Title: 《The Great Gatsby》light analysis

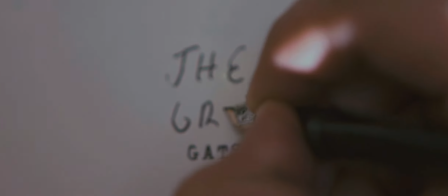The Great Gatsby is a film directed by Baz Luhrmann based on the literary masterpiece of the same name by American writer Fitzgerald.
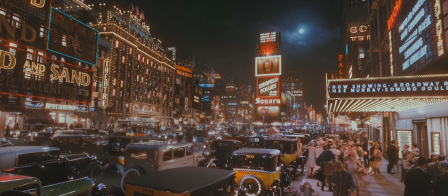The film shows the social characteristics of the United States in the 20s of the 20th century.
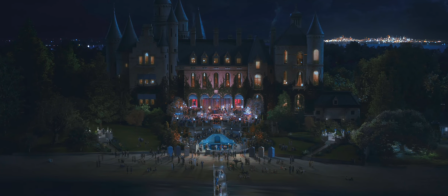When the material civilization was highly developed, the spiritual civilization was degenerate.
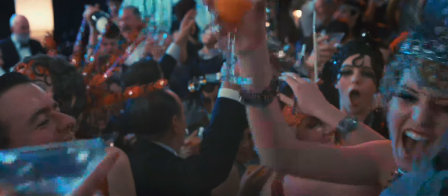Wealth became the standard for measuring a person,
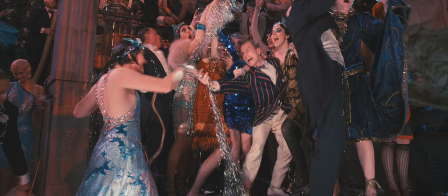and the glamorous and drunken gold fans were synonymous with the era of money supremacy, which was called the Jazz Age.
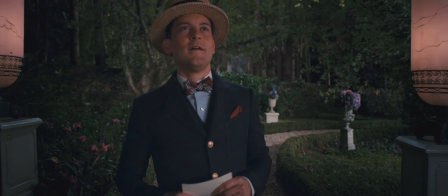From Nick's point of view, the film takes us into Gatsby's life,
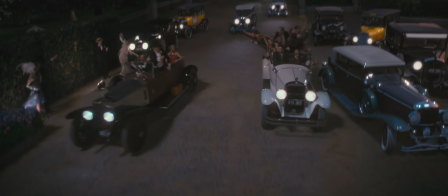feels the glitz and emptiness of high society, and witnesses the shattering of the American dream.
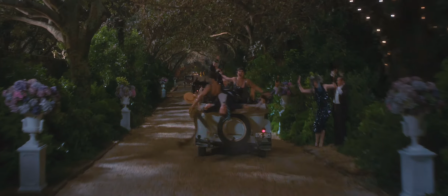The light and shadow tone of the film is gorgeous and colorful.
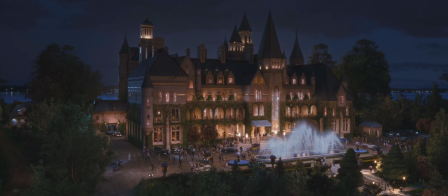The use of saturated colors and dazzling lighting to set the tone for extravagant films, such as Gatsby's Party,
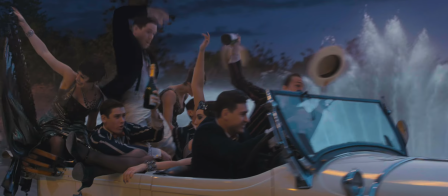which uses a lot of yellow elements that represent money, huge and dazzling light balls, ribbons that can refract light,
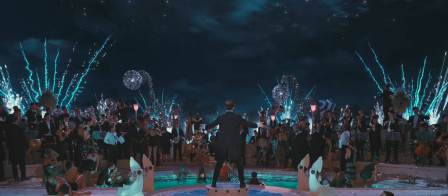diamonds on dresses, and fireworks that bloom one after another.
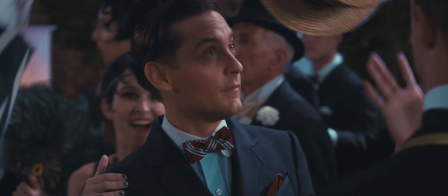These colors and lights show people losing themselves in these chaotic atmospheres, immersed in false prosperity.
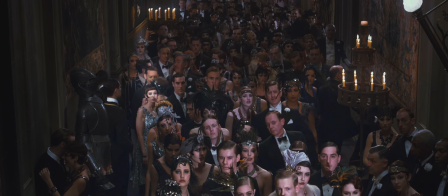This shot is shot from a high altitude to the people attending the party,
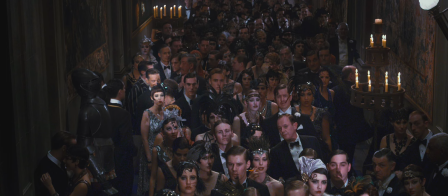using high-intensity hard light to light the front, weakening the presence of the surrounding characters, highlighting Nick's curiosity and yearning for the scene ahead. And weakening the presence of these passers-by deepens the mystery of the party owner,
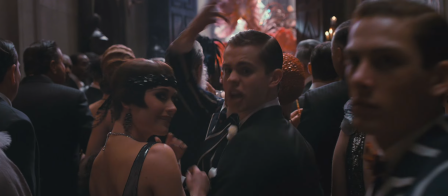making the audience have great expectations for the party held by Gatsby in front.
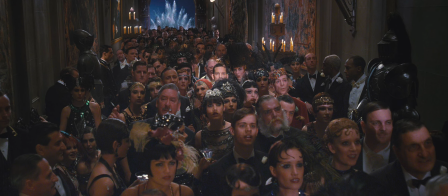The lights keep moving, using clusters of people to show that the number of people attending the party is too large to don't make the audience feel confused because of the similarity of makeup and clothing.
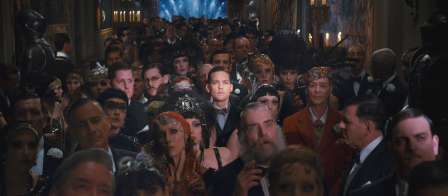The faces of the characters flicker and dim. Although the light keeps moving, it always illuminates Nick, highlighting his difference and hinting at the development trend of Nick and Gatsby's story later on,
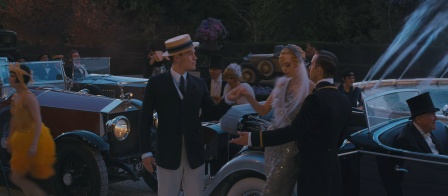showing that people from all walks of life come and go here, mostly in the blind pursuit of this false prosperity.
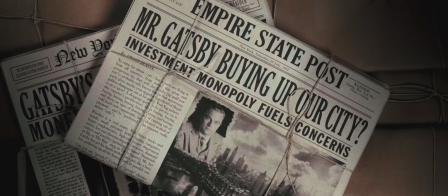Instead of sincerely recognizing Gatsby's achievements, it hinted at the end of Gatsby.
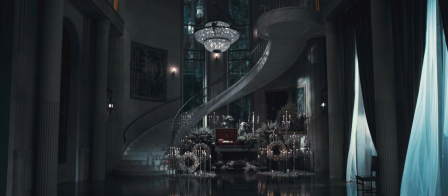At the funeral, none of his friends, except Nick, came to mourn him.
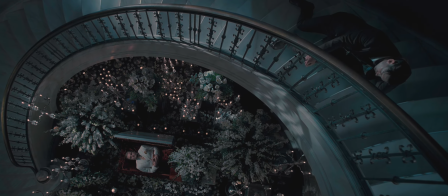At the same time, it showed that Gatsby's efforts to change his social status still failed to join the upper class.
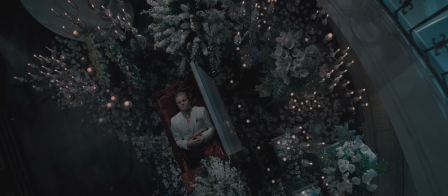The deep-rooted social class division was still unbreakable. And changing his life status through the American dream was empty talk.
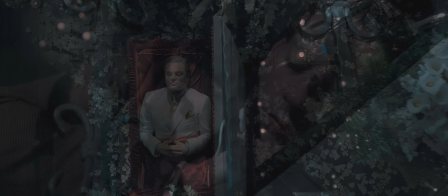The lighting of this scene comes from the direction of the party in front of the characters,
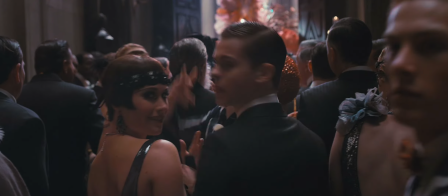indicating the brilliance of the scene in front of them, which not only deepens the audience's understanding of the magnificence of the party,
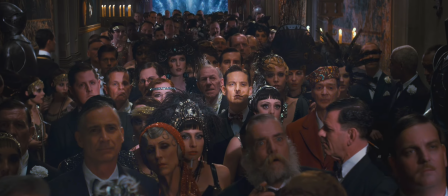but also makes the scene more dramatic and paves the way for the content of the party later.
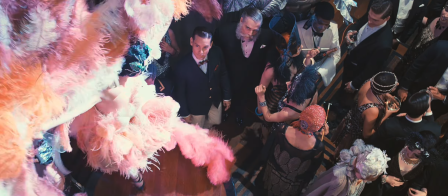After entering the party, the first thing is a large shining chandelier as the key light of the scene.
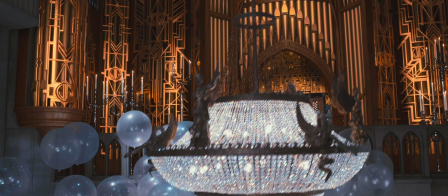And the yellow roof is even more magnificent under the illumination of the lamp.
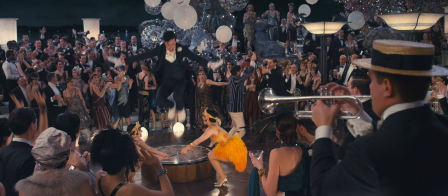The whole interior of the party uses high brightness lighting, and the details of the scene are clearer.
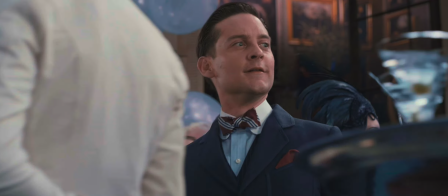But local lighting is always used in the middle of the scene, and the dancing people, the table in the middle of the pool,
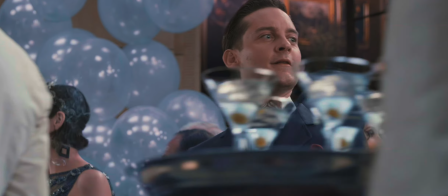and the white-clothed waiter holding glasses, always direct the audience's attention to the highlight of the scene,
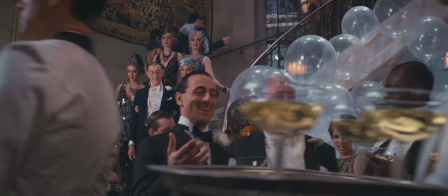that is, the direction of the character's gaze.
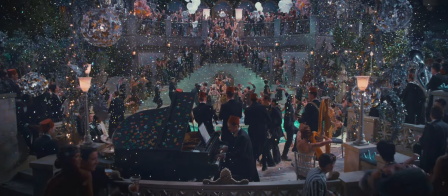As an important clue to echo from the beginning to end of the film, the swimming pool is also carefully designed in terms of lighting.
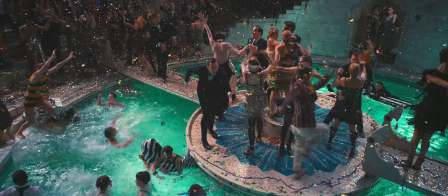The pool is filled with turquoise crystal clear water. Blue is quiet and melancholy, green represents vitality and hope,
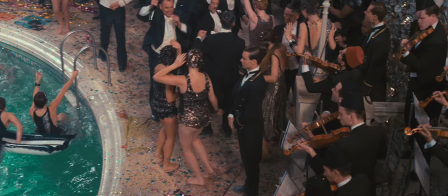and the dazzling light reflected by the pool wall lamps and the shadows of the water waves on
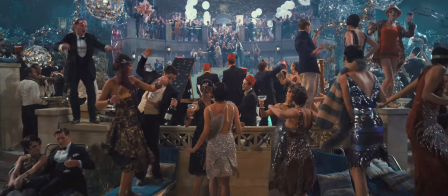the walls and the surrounding yellow elements together convey the atmosphere of wealth and nobility,
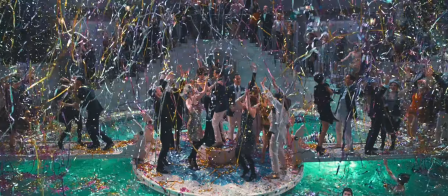but also hide other deep meanings, which is a main light source for the castle outside.
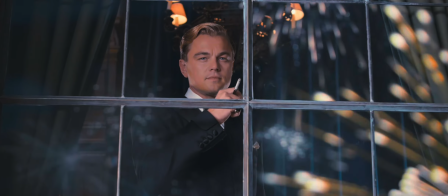The use of a lot of yellow in the opening party not only illustrates the prosperity of the money era,
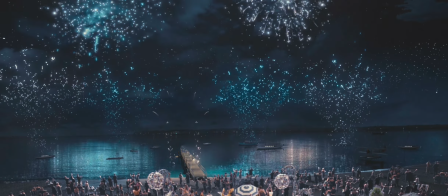but also contains a lot of dangerous atmosphere, which sets the tone of the film.